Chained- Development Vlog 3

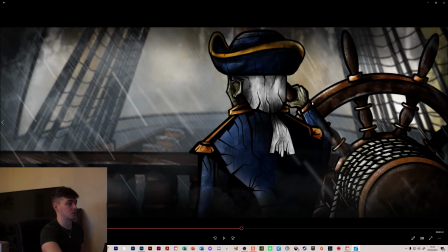So just on the back burner as a thought, but the hand's probably going to be looked at as a definite.
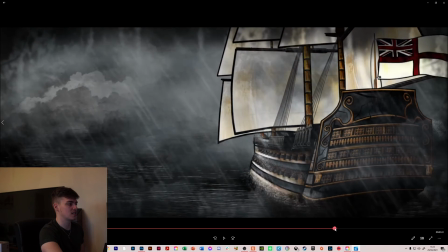And then in this scene, so it was also talked about maybe having
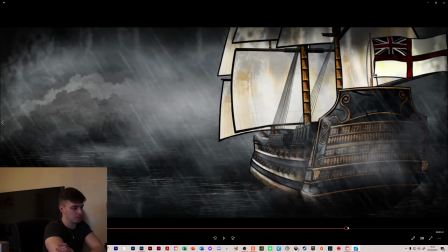an interim shot between this one and this one.
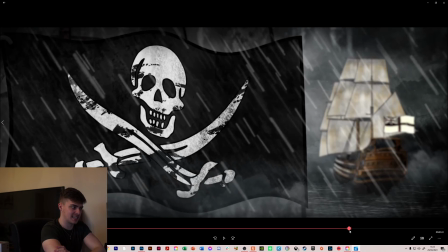It was mentioned that there's a slight disconnect between the two. It's
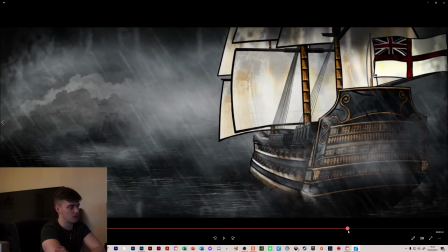if I can avoid adding it in, I will, just because the whole timing will be thrown off, and this shot will have to be shortened quite a bit.
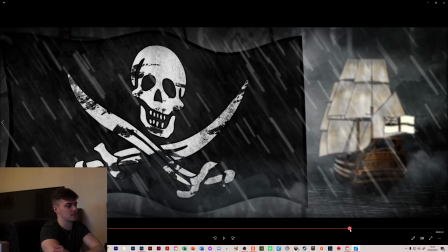And the way I'm thinking about it in my head is, yes, there's a disconnect just because it jumps straight back, but
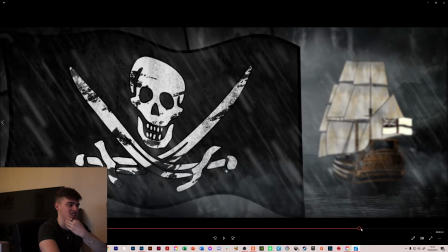I'm also having a thought about transitions between each shot, just instead of a straight cut.
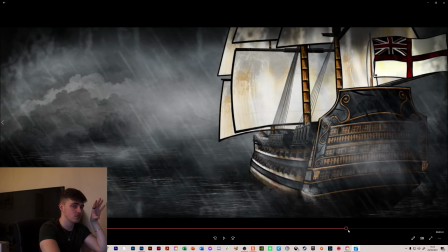If it was went from this one and there was maybe a zoom transition, like a backward zoom transition, it might connect the two shots a bit nicer. Because at the minute it's just bang, bang, and you're 200, 300 meters backwards.
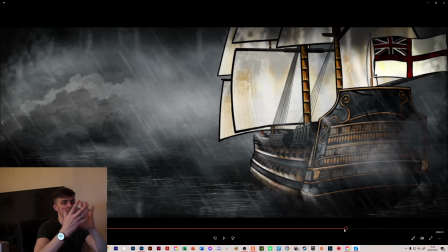So if there's like a zoom transition that I could go from this one and it takes that image and zooms it way back, and then you fall, you almost, yeah. So maybe a shot, maybe can be done in transitions, and that goes throughout all the scenes.
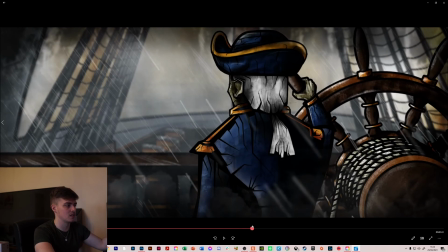So moving from this scene, zoom backwards, then you get that I'm now behind the ship.
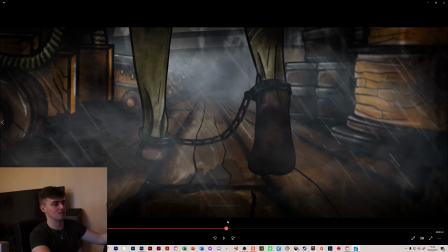From this feat, zoom backwards, I'm now behind the captain.
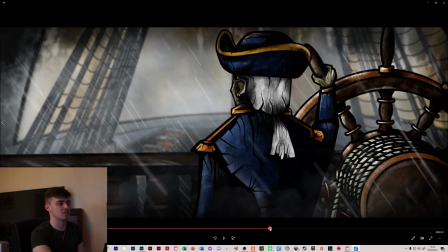Using the transitions might work quite well just to connect everything, but something I can look into.
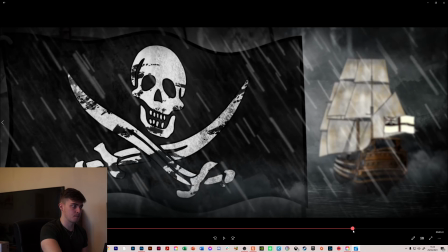So yeah, other than that, the main
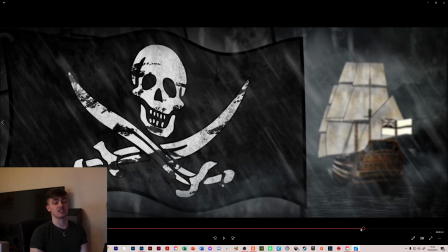effects that I'm using are things that are built into After Effects, because that's what I want to get quite good with. So you got your turbulent displacements, you got your wave warps, you got just CC effects. So you got your CC rainfall and fog lights, just
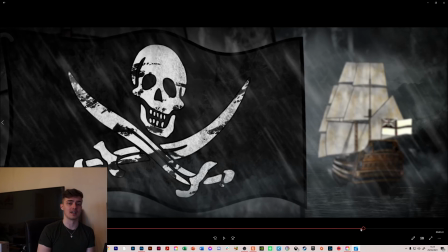relatively straightforward stuff, but combining it all together to add motion and add life to these, what would essentially be still images, so animation.
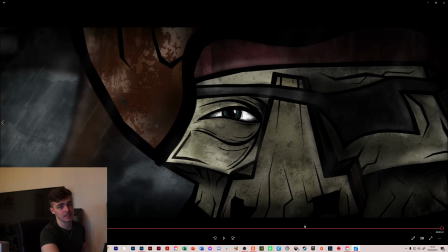But yeah, next steps are just working through the rest of the scenes.
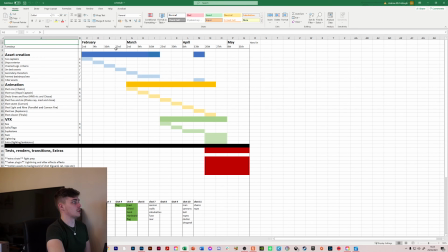I've been recording all my progress onto my timetable.
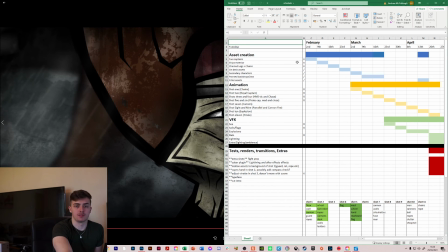So I kind of scrapped this whole asset creation because I stopped going by assets and just started going by scenes. So I'll be working my way through the scenes. Got my next one is going to be the cannons, so they're loading the cannons.
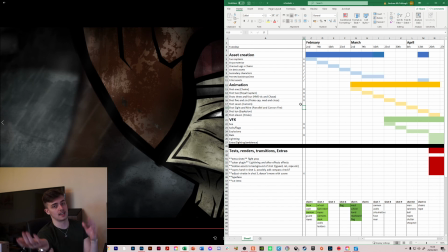Got some assets developed for that. Shots 8 and 9, so the cannons, the ships coming up beside each other, and then the pirate ship firing. So that's just going to be a repetition, really, of the second scene. The ships will all the same effects and stuff, but then I'll have to develop an effect or a animation for the cannon fires,
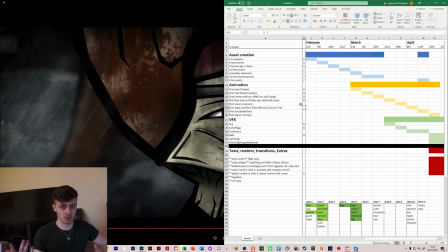which if I have 3 or 4 separate animations for a cannon firing, I can just layer them on because it's a very quick shot. So that works. Shot 10 is the big explosion, so lots of assets and lots of effects to develop for that one, but I am actually a week ahead of schedule.
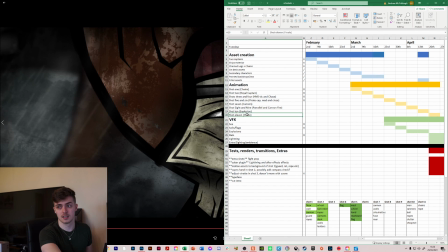And then shot 11 will be another sort of bit of development because there's a lot of assets to make for it, but
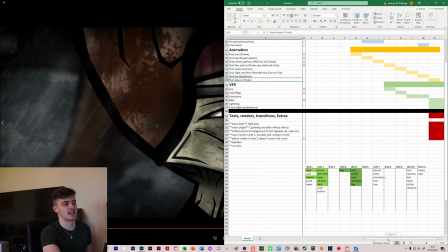I've set aside quite a lot of time at the end to add in effects and add in lightning maybe, because I did want to use lightning as a as an effect throughout, but I haven't quite worked on that yet.
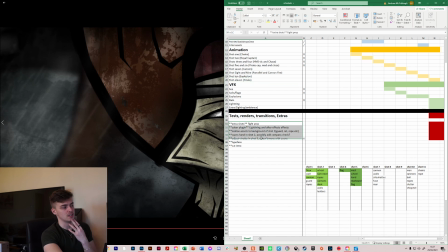And then at the bottom here you can see the things that I would like to add. So extra shot maybe, a couple of extra shots maybe, some extra lighting effects which could be used on lightning or on candles and torches.